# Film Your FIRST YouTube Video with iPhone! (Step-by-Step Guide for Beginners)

Creating your first YouTube video has never been easier. Today, I'll walk you through it step by step, and by the end of this video, you'll feel more confident and ready to film your first YouTube video with just an iPhone. A common obstacle that a lot of beginners struggle with when starting out is thinking that they need this really big,
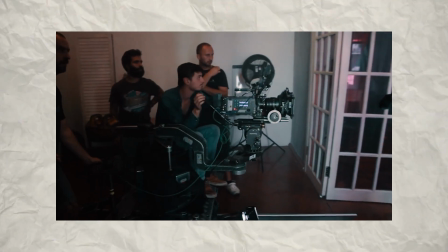[0:16]
expensive camera setup to film high quality videos. Even if they have that big fancy camera setup, they don't necessarily know how to use that camera or how to make a quality image.
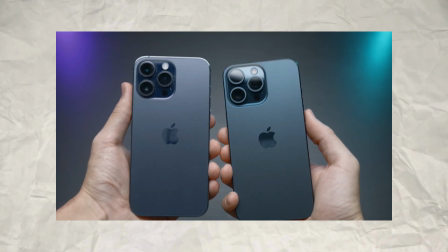[0:27]
By using an iPhone, we could take a lot of that guesswork out of the equation and just get started on that great idea that you had. If you have these questions in your head of, is an iPhone high enough quality? Well, the image that you're seeing right now is shot on my iPhone 11 Pro Max. So it's not even the latest and greatest. It's just the camera that I had in my pocket and we're using it today. Let's get started by taking a look at the camera settings that we should use to get the highest quality image out of our iPhones.
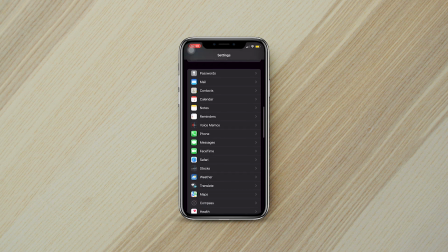[0:54]
The first thing that we're gonna do is jump into our settings. We'll scroll down and click on camera. Here we'll be able to access the different features of the camera. The first setting that we're going to adjust is our video frame rate and resolution. The ones I like for social media content are going to be 1080p at 30 frames per second,
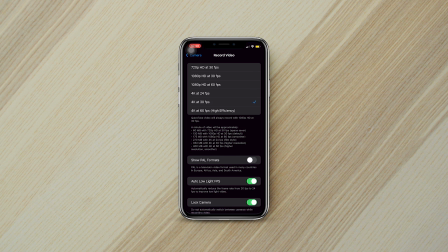[1:12]
4K at 24 frames per second, or 4K at 30 frames per second. Today we're going to stick to 4K at 24 frames per second. Talking about these settings more in depth can be a video all on its own, but all you need to know for now is that 4K at 24 frames per second is going to give you the highest quality natural looking footage.
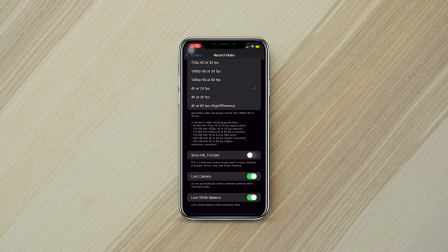[1:31]
Next, we'll make sure that the lock camera feature is turned on so that way the camera doesn't switch between lenses while recording. Let's also make sure that the lock white balance feature is also turned on. By having your white balance locked off, you'll be able to get more accurate colors. I personally like to use one of these. This right here is a gray card. This is pure white, pure black, and what it allows me to do is go into my editing software, and with a simple click I could get accurate colors. If you were to just let your white balance do whatever it wants, it'll make your videos look a little bit less professional. For example, just take a look at the way that the colors are shifting from cool to warm on the screen right now. By having the white balance locked off, you'll be able to get accurate colors and your content's just going to look that much more professional.
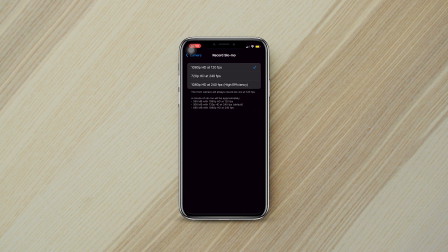[2:17]
Back to our main camera menu, we're going to go ahead and dive into our slow motion feature next. We're going to select 1080p at 120 frames per second. This is going to give us nice buttery smooth slow motion video if we decide to use it.
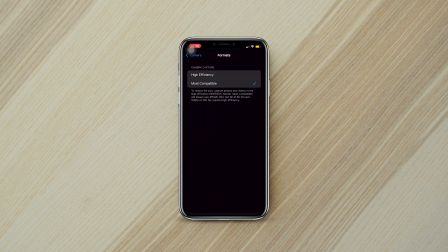[2:31]
Next, we're going to get into the file formats. I like to select most compatible since I know I'm going to be editing the footage in a third-party video editor. Now let's click on our preserve settings. Luckily, Apple does a good job at explaining what each of these settings controls, so I won't be diving too much into each one,
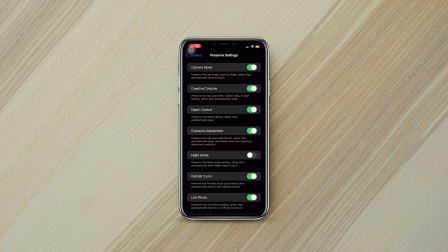[2:50]
but basically by having these toggles turned on, it'll save your settings and it'll make shooting an overall easier experience. Here are the last few settings that you should pay attention to. Under composition, make sure that your grid and level is turned on and go ahead and match the rest of these settings to your iPhone. When it comes to camera settings, there are third-party apps that will allow you to have full manual control over your iPhone. We're not going to cover that in this video. I'm trying to keep it simple and just get you started. But let me know if that's something you might be interested in. Comment down below, and if there's a demand for it, I'll make some type of advanced iPhone YouTube video tutorial.
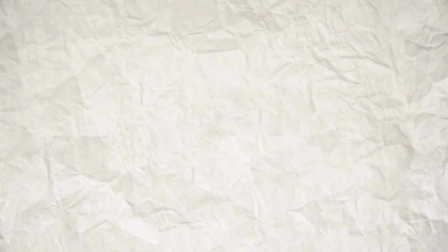[3:26]
Now that we have your camera set up for success, let's get into the shot setup along with framing and composition. When deciding where to film your video, there's a few things to keep in mind. The first thing is going to be your background. Now in the shot that you're seeing right now, I decided to go with a plain backdrop along with a background light, and I think it works pretty well for these talking head educational style videos. But you could totally use a home office, living room, or even shoot outdoors. A common mistake beginners run into is shooting a little bit too close to their background.
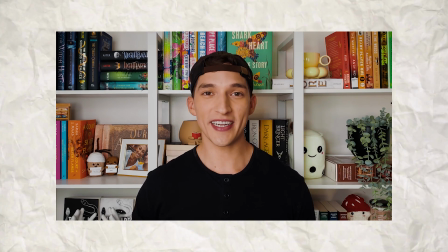[3:58]
By positioning yourself too close to the wall, you're eliminating any sense of depth within the image. And I don't know if it's just me, but when I see that kind of image, I get this sense of claustrophobia.
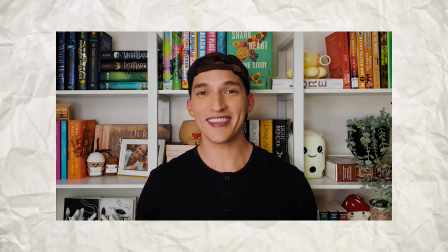[4:09]
Things are a little bit too close, so by putting yourself at least 4 feet away from the wall behind you,
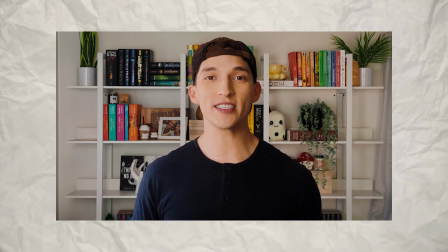[4:15]
you're going to be able to create that sense of depth, and it'll make for a more interesting, professional looking image. The second common mistake that beginners make when working with their background is having a mess in the background.
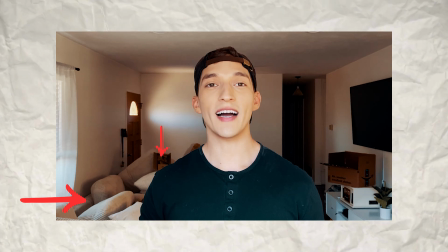[4:27]
The more things that there are in the background means the greater the chance that the viewer will get distracted.
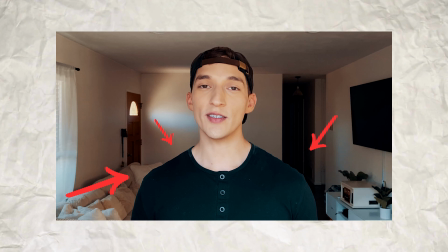[4:32]
And typically when you're talking to the camera, you want the viewer to focus on what you're saying and not on what's in the background. The last thing I'll remind you to keep in mind when deciding which background to go with is going to be the lighting. Now, we're going to talk about lighting later in this video, but for now, what I want you to keep in mind is, are we going to be working with natural lighting? Do we have a nice big window to position ourselves in front of? Or if we're in a cave, are we going to have to introduce artificial lighting? More on that later, but just keep it in mind for now. With our background figured out, let's transition to framing and composition. Framing and composition simply refers to how the shot is set up. To help out with this process, I suggest turning on the grid feature on your phone.
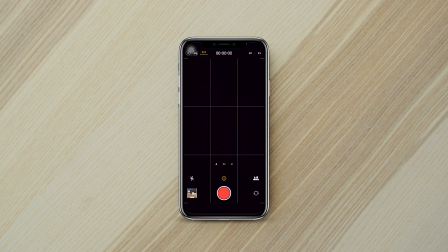[5:14]
And what this will do is split up your screen into thirds, so that way you can have a better idea of how to balance out your shot. For a majority of your needs, you can't really go wrong with having a symmetrical shot, meaning that the things on the left side of the screen match the right.
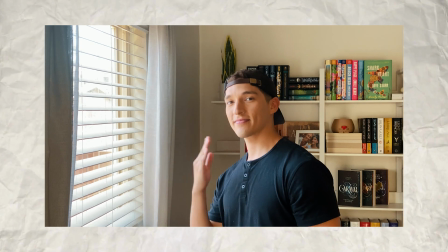[5:28]
Next, we're going to dive into lighting. If you're just getting started, using natural lighting is completely fine.
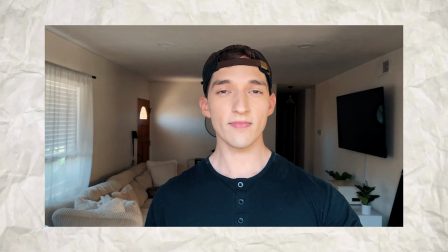[5:33]
All you need to do is find a nice big window, position yourself in front of it, and make sure that the light is on your face. If you're filming inside the house, I recommend maybe turning off some of the background lights.
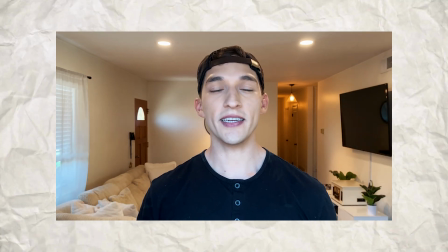[5:44]
Typically, when using a window, the lighting coming in is a little bit cooler than the warm lights in your house. Also, when it comes to lighting, lighting can reveal and it can also conceal.
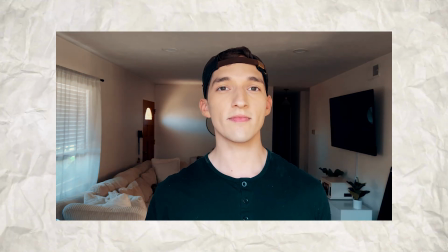[5:54]
By having the light shine just on you, you're going to be able to draw the viewer's focus on you instead of the background. And if you're in a position where natural lighting doesn't really work for you and it's not really an option, you can always bring in artificial lighting. The first light that I want to introduce you to is this LED panel. It's actually the light that I'm using to brighten up the background of this video. It's great because it's nice and strong. However, it doesn't have any diffusion. And what that means is that the light is harsh.
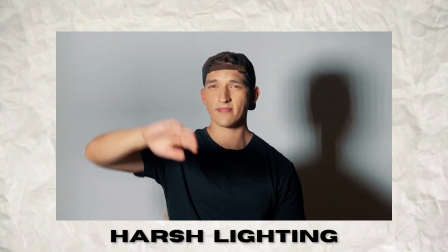[6:21]
Harsh lighting isn't necessarily known to be flattering. It causes really strong shadows and it can actually highlight some of the flaws in people's skin. If this is the only type of lighting that you have to work with, you can still get a quality image out of it.
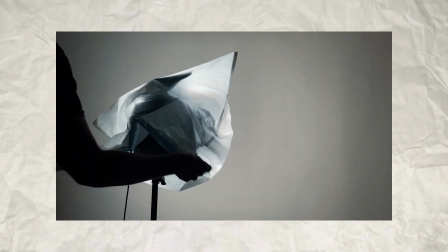[6:34]
All you would have to do is add some type of layer of diffusion in between the light and your subject.
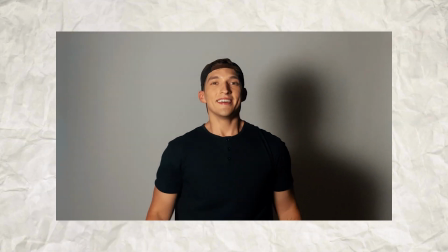[6:40]
So this could be a range of things going from a grocery bag to a sheet to a shower curtain,
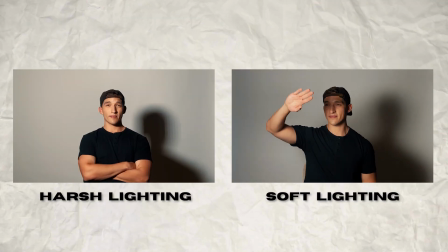[6:46]
really anything that will filter the light and prevent it from being so harsh. The next lighting option that you've probably heard of is a ring light.
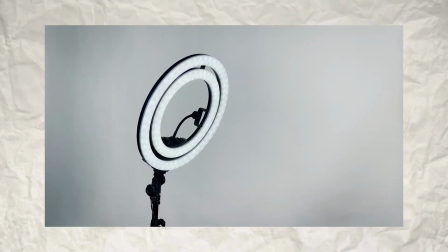[6:53]
Ring lights are great because they can be relatively affordable, especially if you're just starting out. A common mistake that beginners run into is positioning the light right in front of their face. Now, this could work great for something like a makeup tutorial, but for a majority of other people, I don't necessarily recommend the ring light to be used in this way.
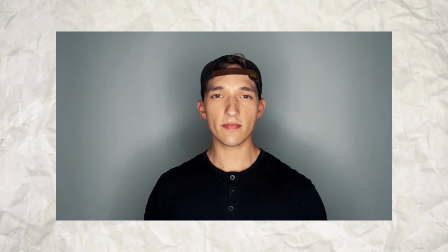[7:12]
As you can see in this example, when the ring light is positioned right in front of my face, it really flattens everything out and there's not any interesting shadows on my face.
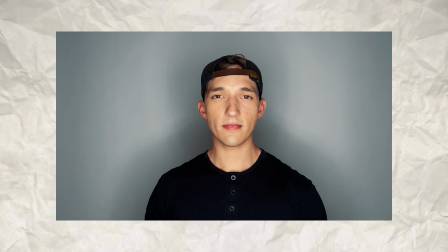[7:21]
And personally, I just don't find this type of lighting flattering for my face and my facial features. However, we can still make this ring light work by simply moving it 45 degrees to either my left or my right, moving it a little bit above eye level, adjusting the angle to come down onto my face.
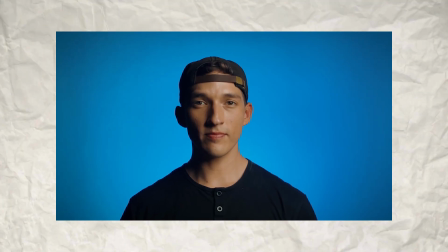[7:39]
We now have a better lighting setup. The shadows on my face are now a little bit more flattering.
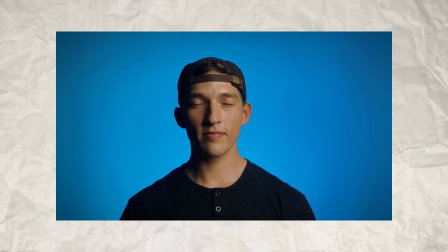[7:44]
As I mentioned earlier, lighting reveals and it conceals. And in this case, the light is bringing attention to my eyes and my cheekbones,
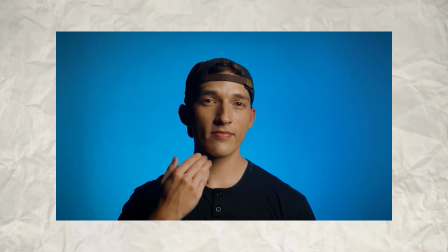[7:52]
and the shadows are taking focus away from under my chin and kind of making my face look a bit more slimmer,
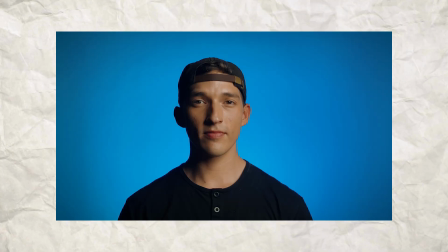[7:58]
which is the type of lighting setup I prefer for these talking head videos. And the last setup that I want to talk about is this one that I'm using right now. This is definitely on the more professional end of things. It's a bit more pricey, but I think the quality really speaks for itself. So let me give you the rundown. I'm currently using a professional video light, the Aperture Amaran 200D.